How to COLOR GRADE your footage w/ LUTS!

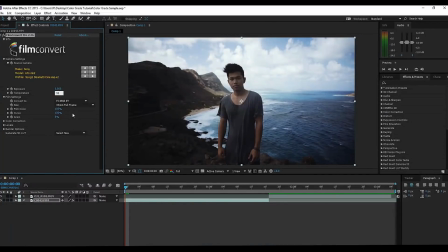4:08 I'm gonna see if I can play with the temperature here. I usually like to color grade my stuff a little bit cooler, but I'm gonna bump it down to 5,550. I think that looks good right there. And this is just a really quick grade of the footage. Then this is where you get into color correction. And this is where you can kind of make your own little stylistic choices.
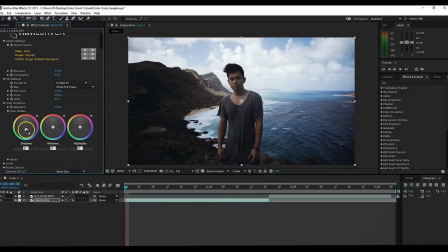4:26 For the shadows here, I'm not gonna bring the shadows down. In fact, I'm gonna bump it up a little bit and make it a little bit faded. Bring the midtones a little bit to the blues, right about here. I think that looks pretty good. I'm gonna bump up the midtones a little bit as well. Highlights, you see that it's a little blown out there, so I'm gonna just turn the highlights down a little bit, and I think that helps a lot.
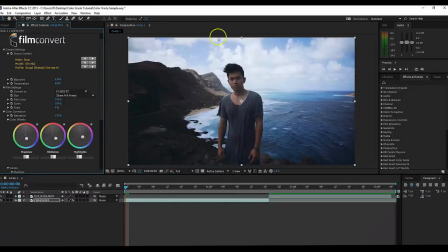4:43 And I love to add a little bit of saturation, so I'm gonna boost that up a little bit. I think that's pretty good right there.
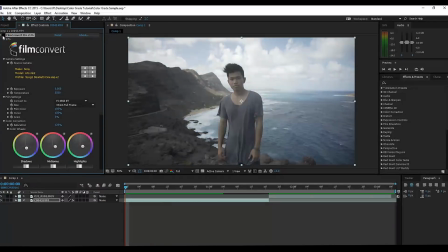4:48 So the before and after, you'll see Boom, boom. Pretty good color grade on this. We're gonna go on to the next shot.
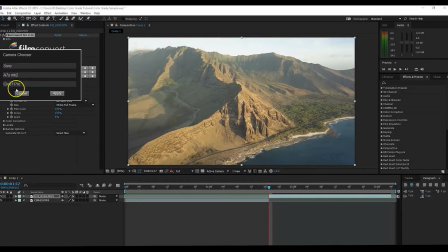4:54 You'll see here that they actually do have a DJI camera profile. What I've learned is that the Cine 1 Pro for the A7S Mark II grades this footage actually a little bit better. I love the colors that it's giving out right now. I'm gonna play with this a little bit. I think this is a pretty good grade.
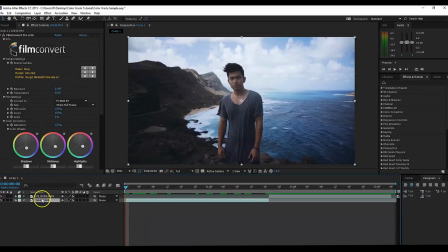5:12 Okay, so after I've color graded both these clips here, usually you can add it to an adjustment layer, adjust the levels of the LUT accordingly. That way all your footage has a similar look to it. M31 LUT I think will fit perfectly for this.
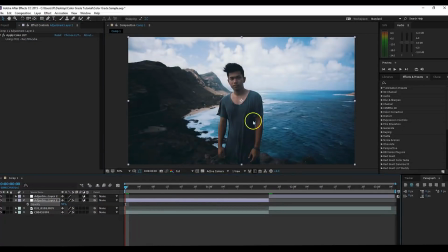5:25 I'm gonna open up the opacity here. I think 50% works good. And it just adds a little bit of a filter to it, makes those teals pop a little more.
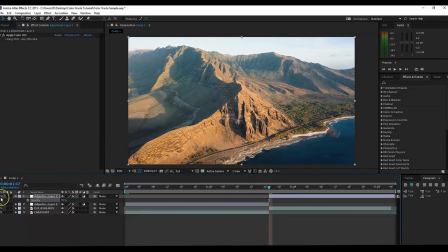5:33 And then we're gonna go to the second clip. And you'll see it just adds that little bit of a teal and orange, especially in the shadows. Now let's jump into Premiere Pro. I'm gonna use the color wheels that are prevalent in every editing software.
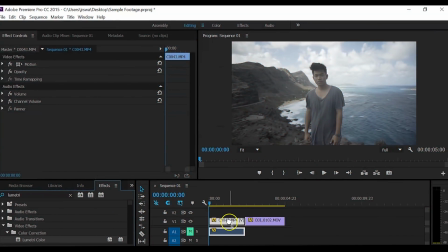5:45 Let's go. So we're gonna search for Lumetri color, put it on the clip, and then we're gonna get to work here. I like the temperature here already.
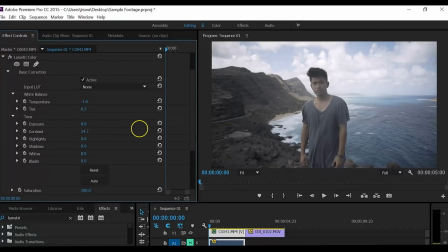5:51 I'm just gonna turn it down a little bit there. We're gonna play with the tint. We're gonna bump the contrast because it's a little bit faded at the moment. We're gonna bring the highlights down because the background is a little overexposed. So right now you see, just from a little bit of touching up, we're already getting something that we kind of like.
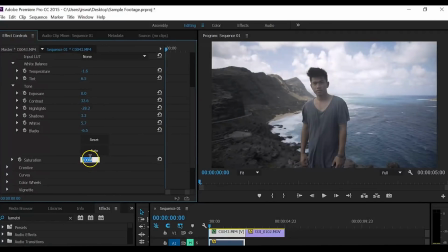6:08 So I kind of like that for now. I'm gonna maybe bump up the saturation to maybe 125.
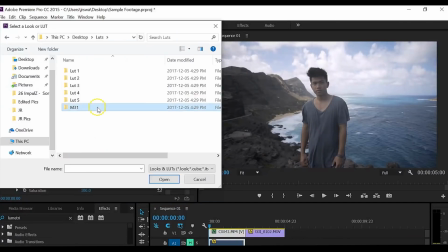6:12 We're gonna get into creative, and this is where you can add your LUT. So I'm gonna go to M31. I'm gonna use the Rec 709 LUT here.
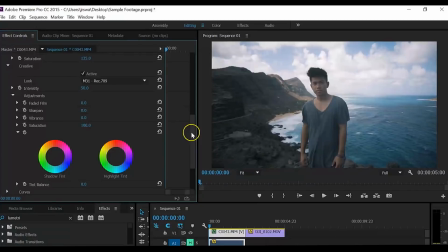6:19 I'm gonna bring down the intensity to 50. Skin tone's still looking pretty good. Now I'm gonna play with the exposure a little bit.
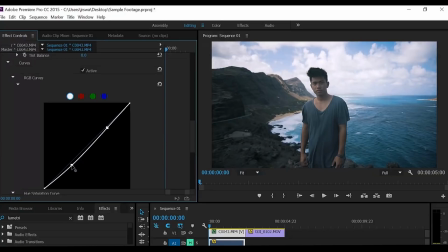6:24 I'm gonna go into the curves and change this a little bit. Still want it to be pretty faded. And then the final process is back to the color wheels.
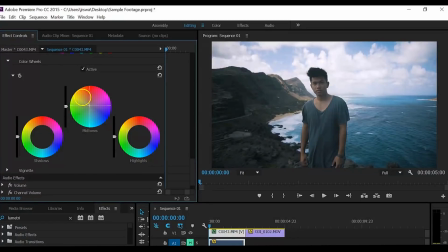6:30 There's always color wheels involved. I'm gonna just push it a little bit to the yellows here to get the skin tones back to how I want it.
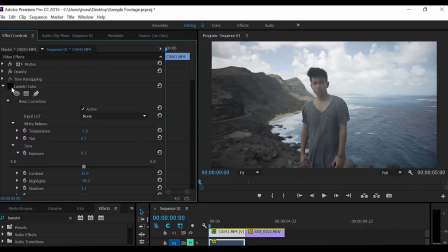6:36 Highlights, we're gonna push to the blues. And if I turn it off, you'll see the before and the after with the color grade, not too oversaturated.
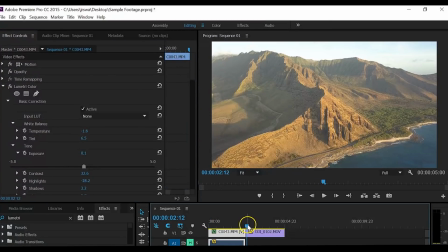6:44 So we're gonna do the second clip, which is the drone clip, with the same process here.
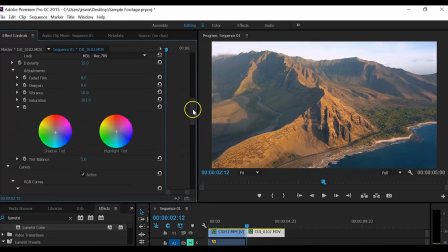6:51 And there we go. That's kind of like the final look of it using the M31 LUT and using Lumetri color. You'll see the before and after. Overall, I think I'm really liking this look for both of these right here, color graded pretty nicely. And that will wrap up this video. Again, I want to thank Squarespace for sponsoring this video. I've been using Squarespace myself to host my own website where I post a lot of my portfolio work. Getting a website that's easy to set up with beautiful templates, Squarespace is the right choice for you. It takes a lot of the hard work out of creating a website. And if you're someone who's looking to sell something like prints, which I'm thinking of doing as well in the near future, Squarespace makes it easy for you to set up your online store as well. So when you're ready to start, please visit squarespace.com/JRAlli and use the offer code JRAlli for 10% off at checkout for your first domain or website. That's pretty much it. Thank you so much for watching. If you want to check out any of my other social media links, it'll be down below in the description. Thank you so much for watching. I'll catch you guys in the next video. Peace.